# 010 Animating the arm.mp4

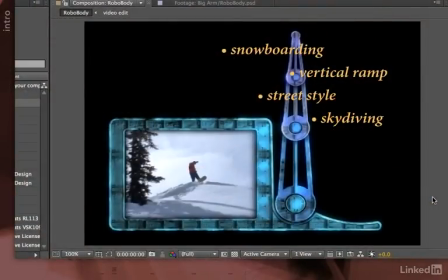0:07 Okay, time for the payoff. Animating this anthropomorphic robot arm to go ahead and reach out to each of these titles in time with our video edits.
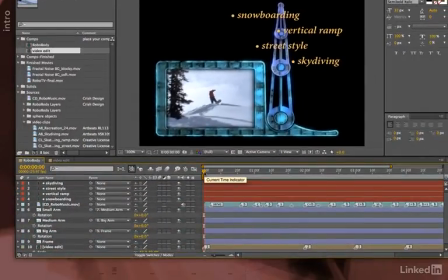0:18 I've pressed home to return the current time indicator to the very start of the composition. I'm going to enable rotation for each of the arm pieces, and I need to start moving it into position.
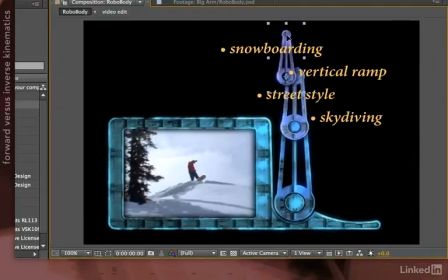0:30 Unfortunately, with this default parenting setup, you cannot just grab the end of the arm and move it into place, because none of the other pieces are going to follow along with it. To do that would require something known as inverse kinematics. There are scripts available to do that in After Effects, but that's not the default.
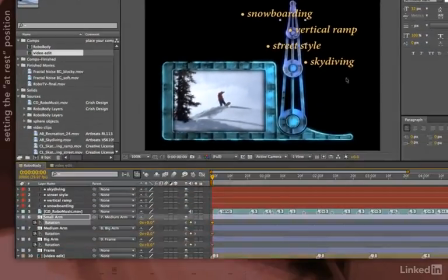0:46 Instead, you need to build stuff from the bottom up. So say I wanted to set up an initial at-rest position for this arm. I will need to manually scrub first the big arm to get it into place. Remember, you can hold Command on Mac or Control on Windows to scrub by finer increments.
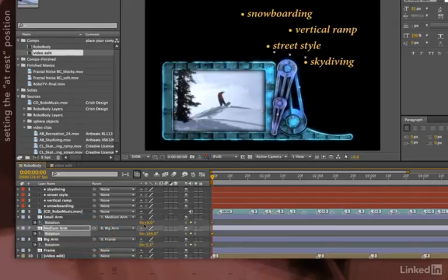1:01 And let's pull down the medium arm to a nice at-rest position like that, and then rotate the small piece back up, kind of curled up on itself.
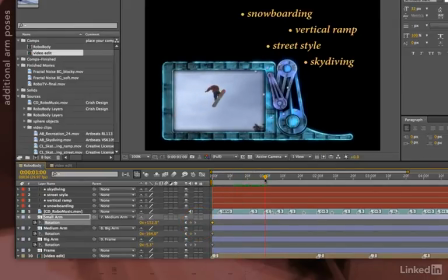1:10 Okay, I'd like to go ahead and point out each of these videos at 1 second intervals.
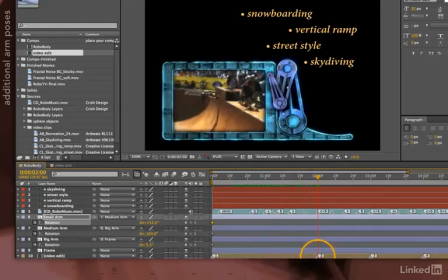1:15 Snowboarding, at 2, remember our marker, we cut to one skateboarding exercise. At 3, we cut to another. And at 4, we cut to the skydiving.
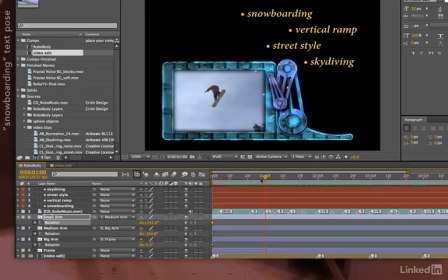1:28 So I'm going to go to 1 second and start rotating these individual arm pieces in a fashion that I think might reach up toward the word snowboarding. Not quite there. I need to straighten out the arm pieces a little bit.
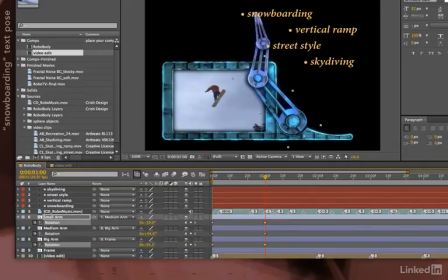1:45 I'll go like that. And I need to pull the big arm up a little bit, maybe around there. And this does require a little bit of work to get right, but you'll get there. The effort is rewarded when you eventually get something into position.
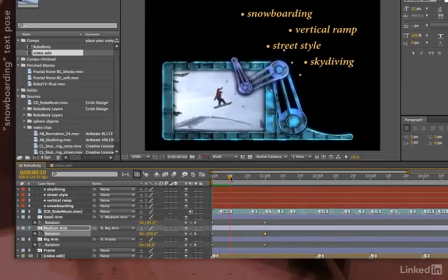2:03 So there's my first movement from my at-rest position, reaching out to snowboarding. And I can go ahead and do a standard reach like that. Or if I want to have fun, I can give a little bit of flair to this animation. Let's say that I want that little arm piece at the end to do a twirl on the way up. I'll just simply go to that keyframe,
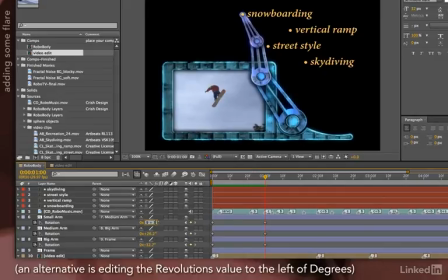2:22 select its rotation value, and type plus 360 onto the end, saying I want you to do another rotation. After Effects will do the math for me. I'll press enter, and now it will do a little unfurl for me as I get up into position.
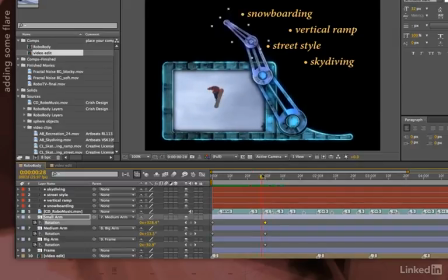2:38 And that's a more fun animation. I like that. Okay, once I've hit that pose, I want to hold it for a few frames to point out that title. So let's look at these markers in the music to decide how long to hold. So one of these bass notes that I've marked happens 7 frames later in time than that rhythmic chugga I marked out.
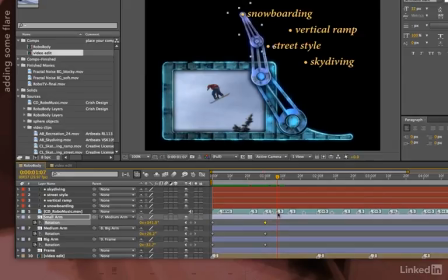2:55 That might be a good hold duration, because then the new bass note will motivate the arm to keep moving. To set another keyframe at the current value, I just need to drag my cursor down the Add Keyframe switch, and there's those keyframes.
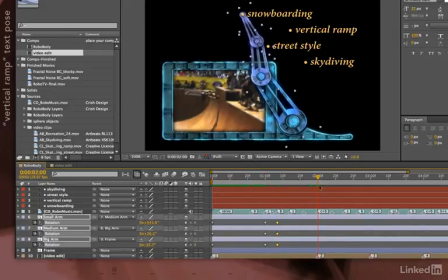3:08 I'll go to 2 seconds, where the video changes, and let's move the arm into another position to then touch vertical ramp. As I start to scrub, you'll see all parts of the arm move at once. That's because I happen to have all of the arm pieces selected.
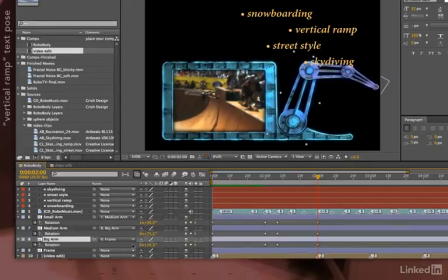3:21 Remember to go ahead and select just the piece you want to rotate. So I'll go there, move back my medium piece, and rotate up my small piece. Not quite there, so let's reach it up a little bit higher, reach back, close.
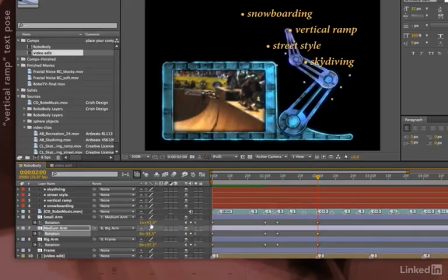3:39 Command or Control for fine increment scrubbing, down like that, and over like that.
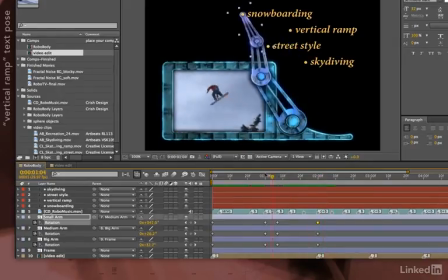3:47 I'm going to go ahead and preview this animation. That works. Might be a little bit boring after everything else I've done here,
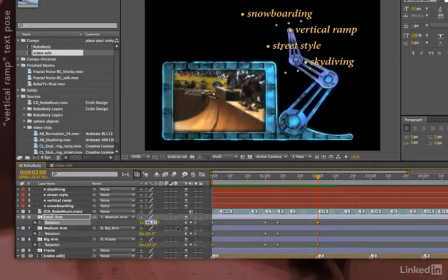3:53 so let's go ahead and make the little piece rotate 360 degrees in the other direction to hit this point.
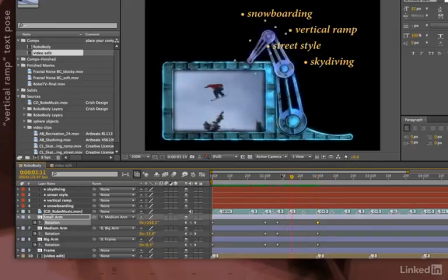4:01 So it'll come away going to a back rotate like that. So forward rotate, back rotate.
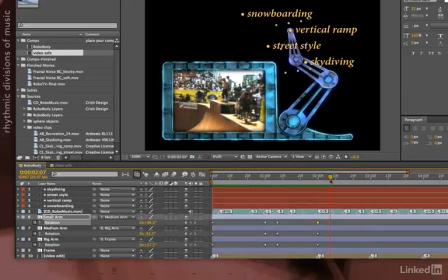4:08 That's fun. Okay, let's find another hit point here. Here's another one, 7 or 8 frames later in time.